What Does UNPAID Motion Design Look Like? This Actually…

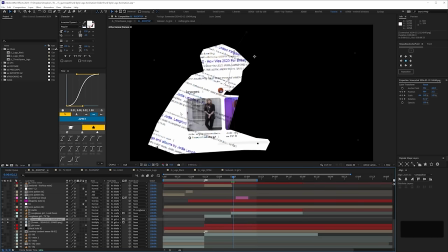and then here I've just googled the singer Jodie Langford and just randomly put the search results just in
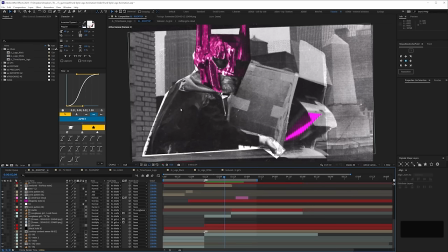there so with this cutout effect you could go one step further and make it look like a ripped paper effect that could take a while though if only there was a way to achieve that
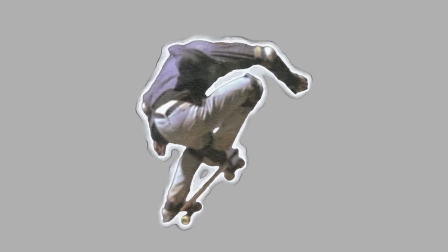effect procedurally say dropping your cutout footage into a pre-comp oh yeah this is embarrassing i had no idea i'd end up plugging one of my old tutorials
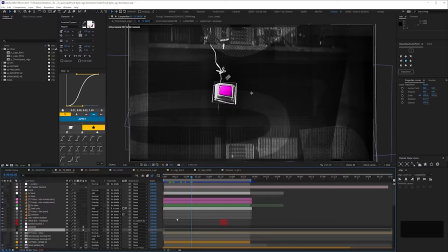i'm mortified whatever you do don't watch that you might also find yourself having to track footage or do manual tracking which is what i had
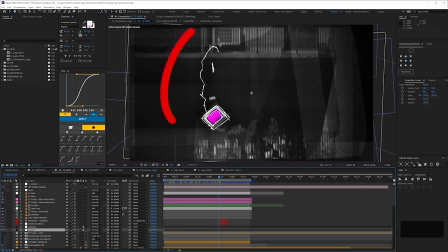to do with this shot and as i pointed out and i'm not sure how clear it is these letters are letters from Jodie's name and also in the background again I don't know how clearly you can see that but they're there and again we stick to the supplied frame rate of 24 for
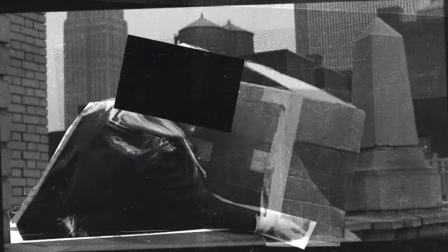this so you're going for a sort of like a sort of stuttery mixed frame rate in the shot before and then this one is more fluid as
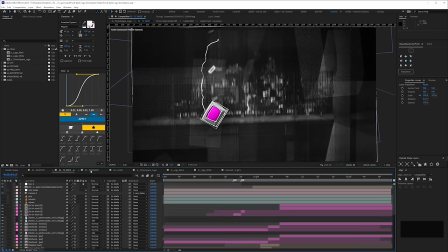the camera's following the tv down in in slow motion and then the next shot probably took the most time but was the most fun we've got
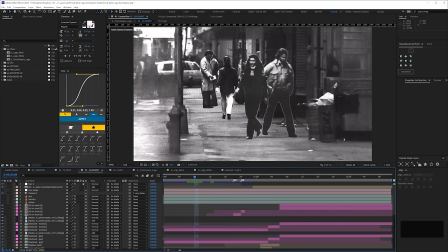different frame rates for the background people cutout and then the two main people who looking at the shot itself I think are almost definitely stunt people giving their best acting but their timing's not quite right then we've got a straight lift
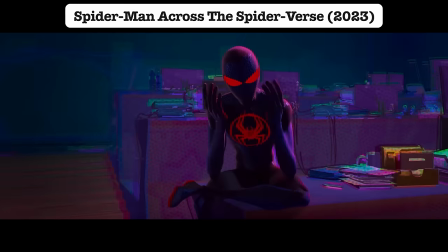from the spider-man text and then that smashy explosion thing here
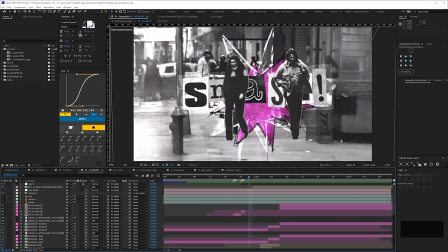and again you know all the same things just textures photocopies sort of overlays and dot patterns then we've got the sort of same cutout
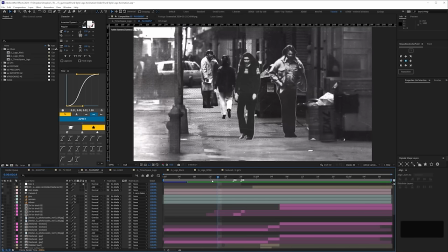effect here so they just stand out a little bit more from the background how to use photoshop generative fill just to be able to sort of frame the shot
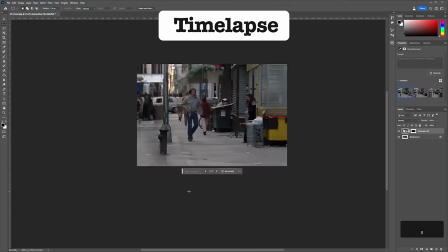better and just expand it at the top and bottom i'll press u here
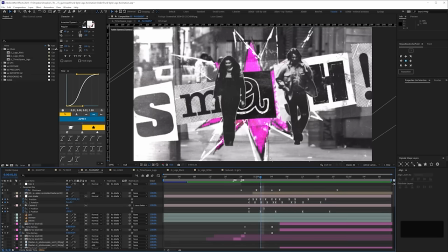there's a bit of camera shake when the tv lands got a blur
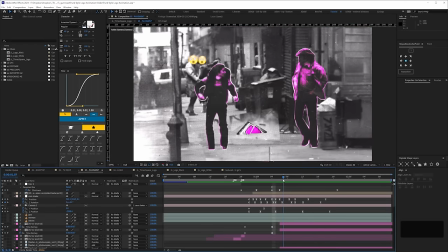adjustment layer and then just silly little touches here
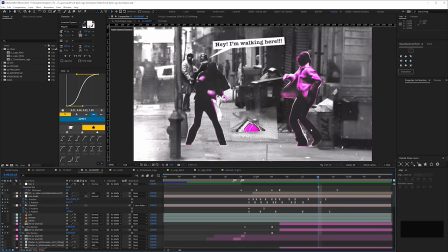and if you spotted what this quotes from 10 house points to Gryffindor. No rhyme or reason behind this, they turn pink, pink TV, whatever, and then finally into the logo.
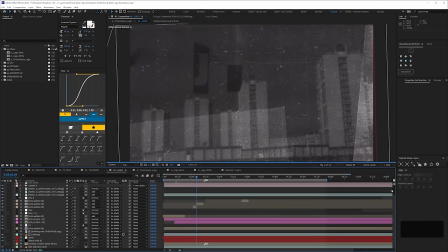Got more grunge and an expression controlled textures comp.
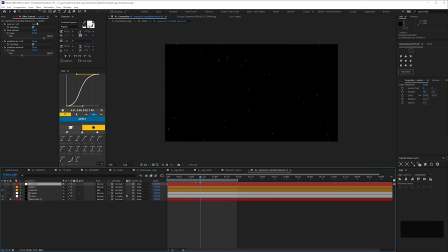Got a control null up here. You can use this and apply it to different projects if you want. You can manually, it's all using fractal noise and you've got check boxes to turn scratches on and off or
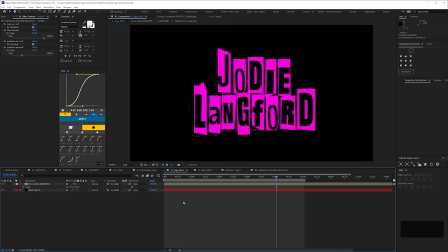dust them out so the logo tool and expressions the logo has
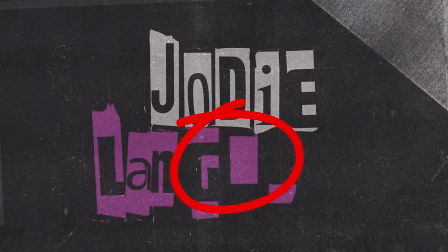got an expression to mix between the typefaces in
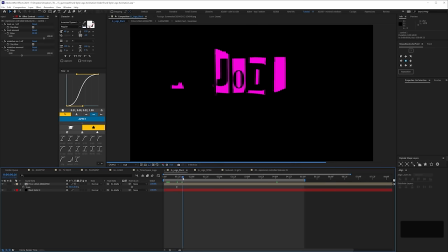this bit here as it comes on so you're seeing different typefaces for the different letters when you open the project there's a very good chance that you won't be seeing exactly what I'm saying and the reason is if you go into here and then if
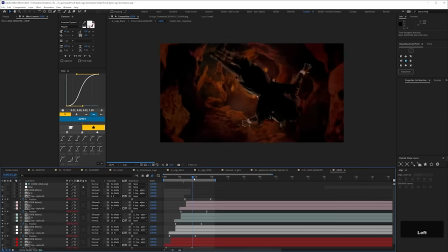we go into this comp here this project isn't quite pre comp how some of my other projects but not too far
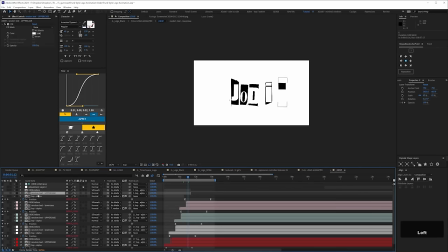off so we've got these are the main
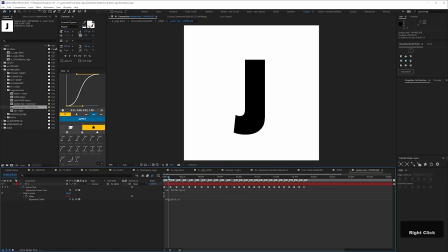pre comps if you need to change the typefaces it's going to help if
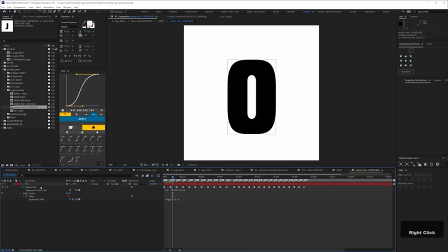you know expressions a little bit but if you don't what you can do is we've only got one layer in each one
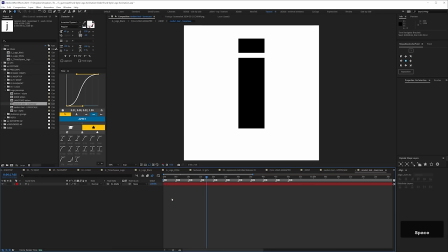okay and then we've got layer markers to denote the different characters that we're mixing between and then got whole keyframes on the source text for those
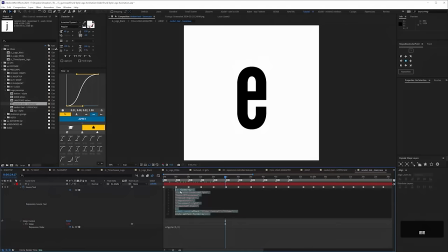but then if we press e we go into this expression you can see there are these are the different